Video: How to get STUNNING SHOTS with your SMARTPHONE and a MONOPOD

So the first technique we're going to learn with our monopod and phone is a slider technique, almost like a pushing really. So we're going to go through the tree right here, through the leaves and then reveal, it's a bit like Jurassic Park isn't it, reveal a location. It's a really cool technique and the way we're going to make sure that we get the steadiest shot is we're going to have our foot at the base of the monopod.
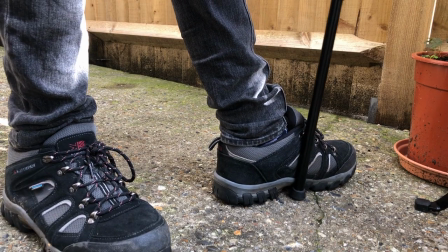[0:26]
So at the foot we're going to put our own foot right behind it and keep it wedged so that way the phone doesn't slip and then break. We're going to have our hand here at the top of the pole so it's the second point of contact and we're going to have our second hand here on the side handle the pan handle so that we've got three points of contact so you should get a nice smooth shot that way all
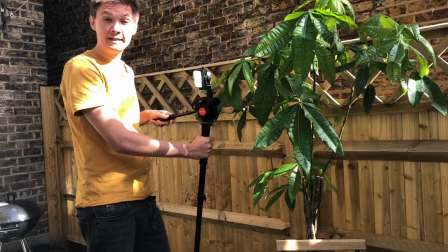[0:45]
three points of contact will give us the best shot possible now as I said you've got the tilt slash pan handle so you can use that as
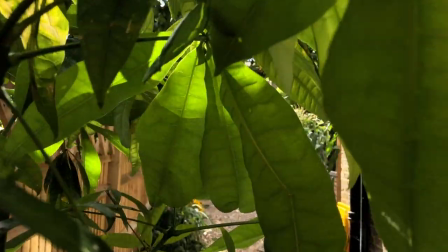[0:51]
well to adjust your shot as you're moving so if you feel that you're getting a slightly skilled shot that's not quite working out you can correct
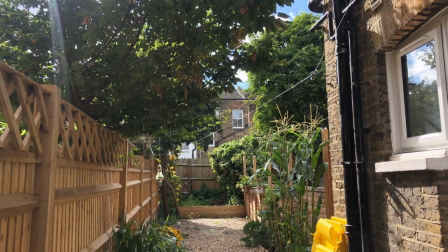[0:57]
it with the handle as well so that's your slider and it's really really useful technique for revealing locations for giving yourself a bit of a more unique way of showing a location as well okay so the next shot we're going to look at is a low tracking shot so you can use this for tracking feet skateboards bicycle wheel that kind of stuff get really really cool shots by turning your phone upside down with the monopod and following that alongside your feet or whatever you're filming that's moving now you might think this is a really easy shot to get but it's actually quite complicated so let me give you three tips on how to get the smoothest low tracking shot with your monopod and phone. So the first tip is to make sure you're holding your monopod at arm's length. If it's much shorter than this then it's going to be too close to your feet or whatever you're filming and it's going to look like the object that you're filming is going too fast and it will make you feel a bit sick watching it. If you keep it at arm's length you can get a nice distance from the subject and whether you're filming yourself or someone else get a really nice slick professional looking shot from a bit of a distance rather than right up close. Okay so the next tip is to make sure that you lower your phone down to the point of your feet and are holding
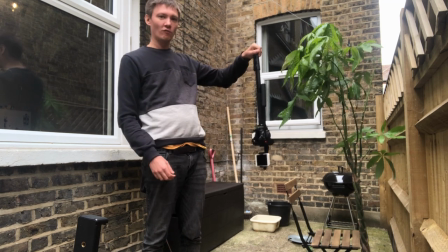[1:58]
the top or the bottom rather of your monopod right at the top here so you can get a nice good purchase on it.
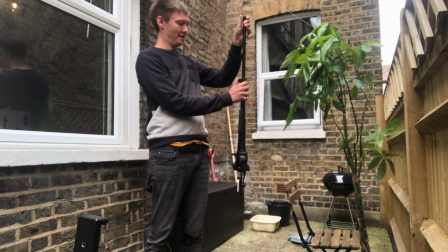[2:04]
So basically we're gonna lower this down until we get this right at our feet where we want it.
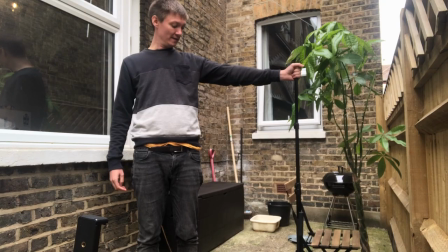[2:11]
And remember we're having our hands and our arms straight out at arm's length and we can lower it and we want to make sure that we're not actually bending our arm.
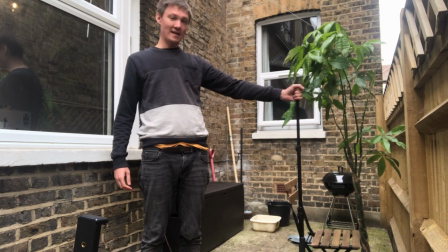[2:19]
So keeping it nice and straight you have a bit of a bend but rather nice and straight and you're gonna walk along with this side by side with you and your phone.
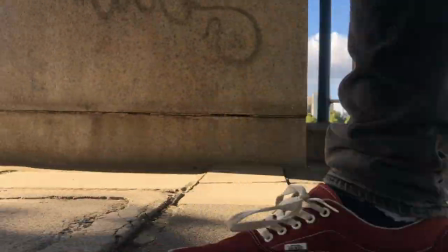[2:27]
In this shot you can see the feet are quite close to the lens so it actually feels a bit overwhelming to the eyes it's like you're seeing something that's moving too fast for you.
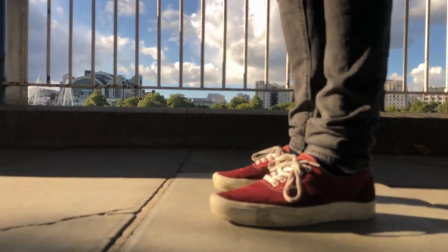[2:34]
So this is when I had the camera at about half an arm's length which wasn't working very well and here you can see I set the focus to a deep focus so you've got the background in focus now.
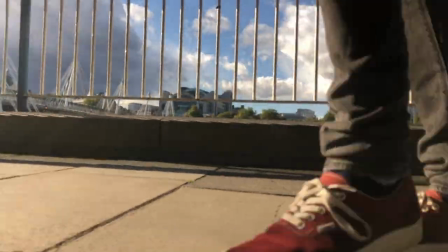[2:42]
I put the arm further out at full stretch and the shot looks much better you can keep up with the feet movement it doesn't look like it's overwhelming to the eyes and it does make you feel sick.
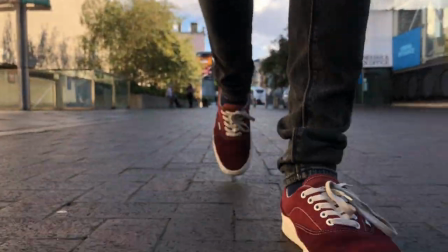[2:51]
Now this shot is a really really cool shot to get you're just holding the phone out of the monopod at an arm's length ahead
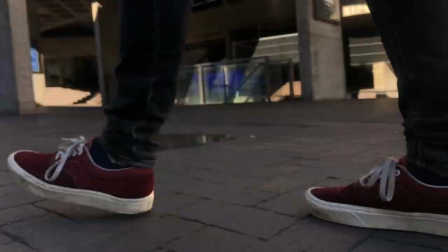[2:57]
of you getting a nice tracking shot from the front you can do a 180 orbit i tried to do a 360 and as you can see it ended up in a bit of a mess also a little pro tip if you're using filmic pro make sure you lock your orientation on the
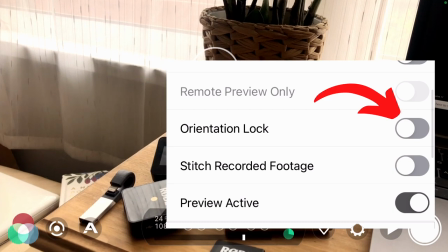[3:09]
settings it's a really simple thing to do and it just means that you're not gonna have to worry about flipping the image in post-production as well now one of my favorite ways to use a monopod is to get a kind of shot that you just could not get without it remember we're not using a gimbal or anything like that but with just a monopod we can get really nice establishing shots and even just a nice high up shot that we can get for a character walking into a scene. So we're going to get the highest shots possible with this and create something really special. The way to do this is you can extend it as much as you want for what you need to film and then you just make sure
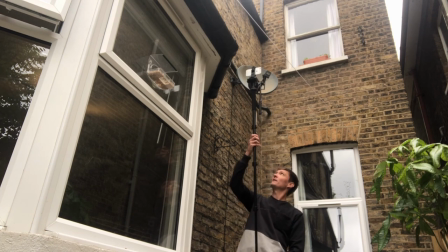[3:36]
that you keep your arms as steady as possible and most of the time you're only going to need this shot for a few seconds so if you've
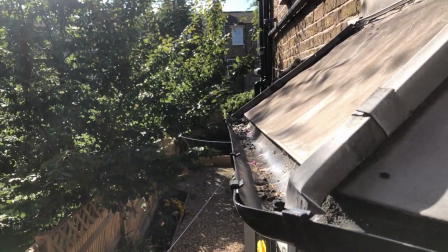[3:42]
got some wobbles at the beginning at the end don't worry if you've got a few seconds of a nice high shot you can get something quite special and that you can use in all sorts of filmmaking projects.